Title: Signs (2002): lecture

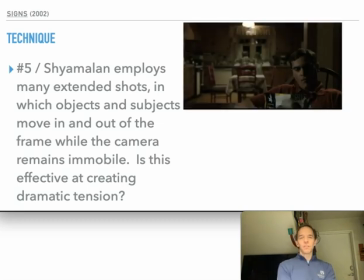(24:19)
So just one example of this we find in the scene after Graham has become convinced that there are indeed extraterrestrials because he just saw one. He saw the leg of one in a cornfield.
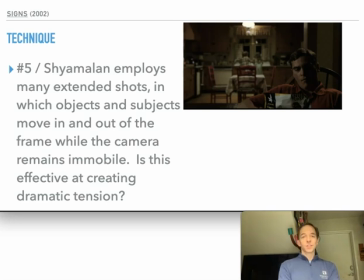(24:34)
And so he runs and steps into, he's a little bit calmer again.
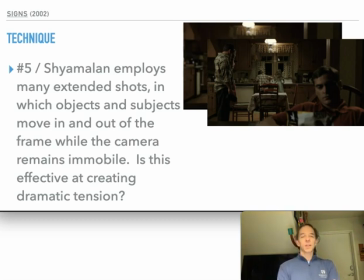(24:41)
He runs places and then slows down, steps into the household.
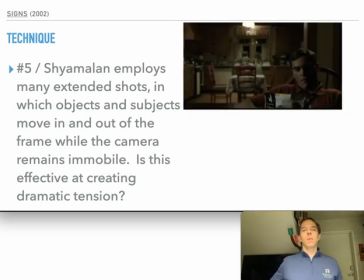(24:45)
So a moment earlier, we just saw, Meryl in the foreground and his kids washing dishes in the background.
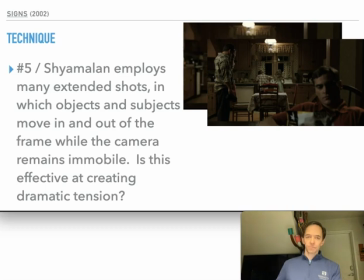(24:53)
And then Graham steps in He doesn't immediately engage anyone.
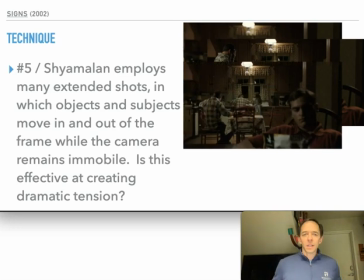(24:58)
He just kind of sits down, and no one interacts with him. They surely heard the door open, but no one is wondering why he's just sitting there not saying anything.
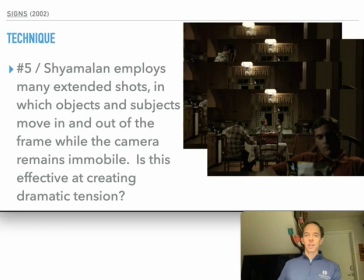(25:12)
But eventually they orient towards him. The kids turn back to look at him and stop throwing sides at each other because they were playing in the water. And Meryl, a moment later, turns towards him and then gets up and walks over to him.
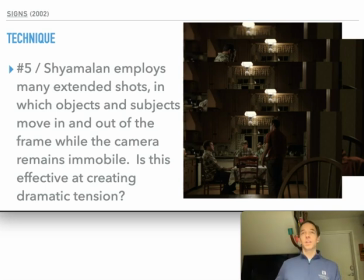(25:24)
And the big reveal here is Graham's saying, okay,
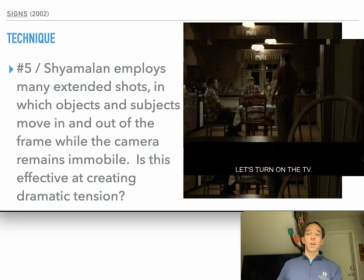(25:29)
let's turn on the television, because he's been asking them not to, because he doesn't want them to become obsessed. But he's decided we need to know what's going on, right, out there in the world. Are there aliens landing all over the globe?
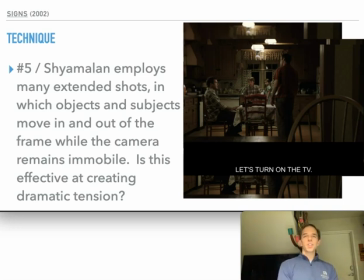(25:45)
So it does create tension. It creates tension within the family. And there are other moments like this. So whenever you watch a Shyamalan film, look for those moments where he just allows the frame to rest without moving, and then allows subjects to move in and out of frame, in and out of focus, foreground, midground, background.
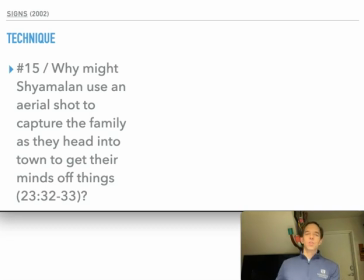(26:08)
So why does he use an aerial shot to capture the family as they head into town? Well, let's think about first where else he uses aerial shots.
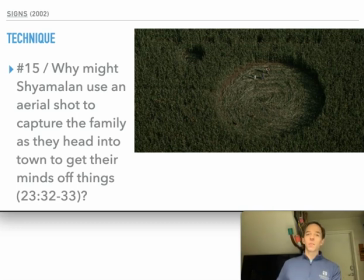(26:20)
So this is the camera pulling back for them as they're standing in their own cornfield where there's a crop sign,
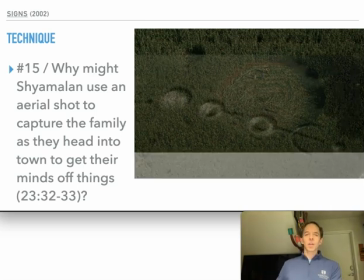(26:26)
and the camera comes back far enough that we can see this design.
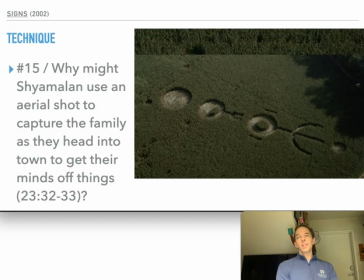(26:32)
And this obviously is the perspective of the aliens themselves. It's suggested later in the film that they're using these to communicate landing sites. And later on, the aliens do land near these signs.
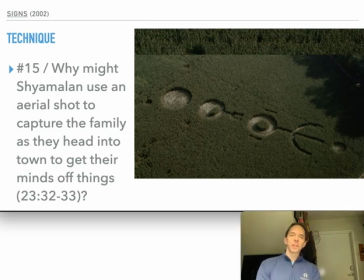(26:50)
We don't know details about what the different symbols mean or anything like that, but they are signals that the aliens are using. And there's something else that these kinds of shots suggest, in addition to, the possibility of
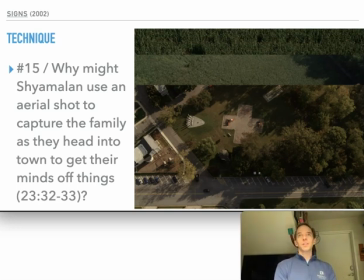(27:11)
invisible UFOs flying in the United States airspace and all these other countries' airspace, because they do have shields. They're there invisible, and then they're invisible, and birds are running into them and falling to the ground. So they could be visible in these shots. We just don't see them.
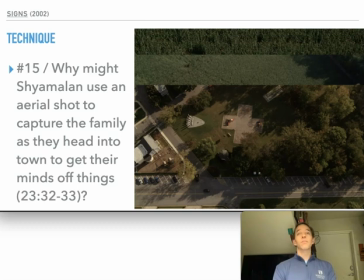(27:28)
Their presence could be implied if you read their cloaking technology backwards into the film. They could be watching here as the Hess family heads into town to try to kick back and relax.
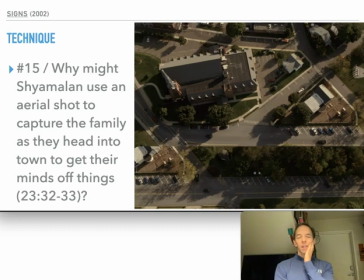(27:43)
There's something else, though, that is also potentially implied, and that's God's perspective, right? God is often configured as above ground, as in the heavens,
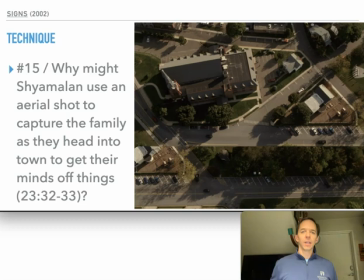(27:55)
in the sky, as having a broader perspective than our own. And bird's eye shots are sometimes referred to as God's eye shots, right? When you shoot from directly above your subject, whether it's a long shot like this where you're far away, or whether it's a close-up shot.
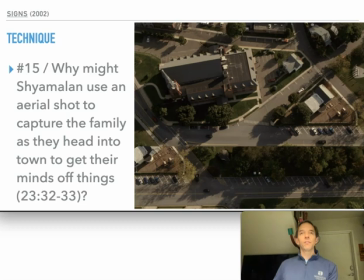(28:12)
The question of whether there is a God, whether the film is reinforcing the idea of the supernatural, is one that's introduced pretty quickly when Graham starts questioning God.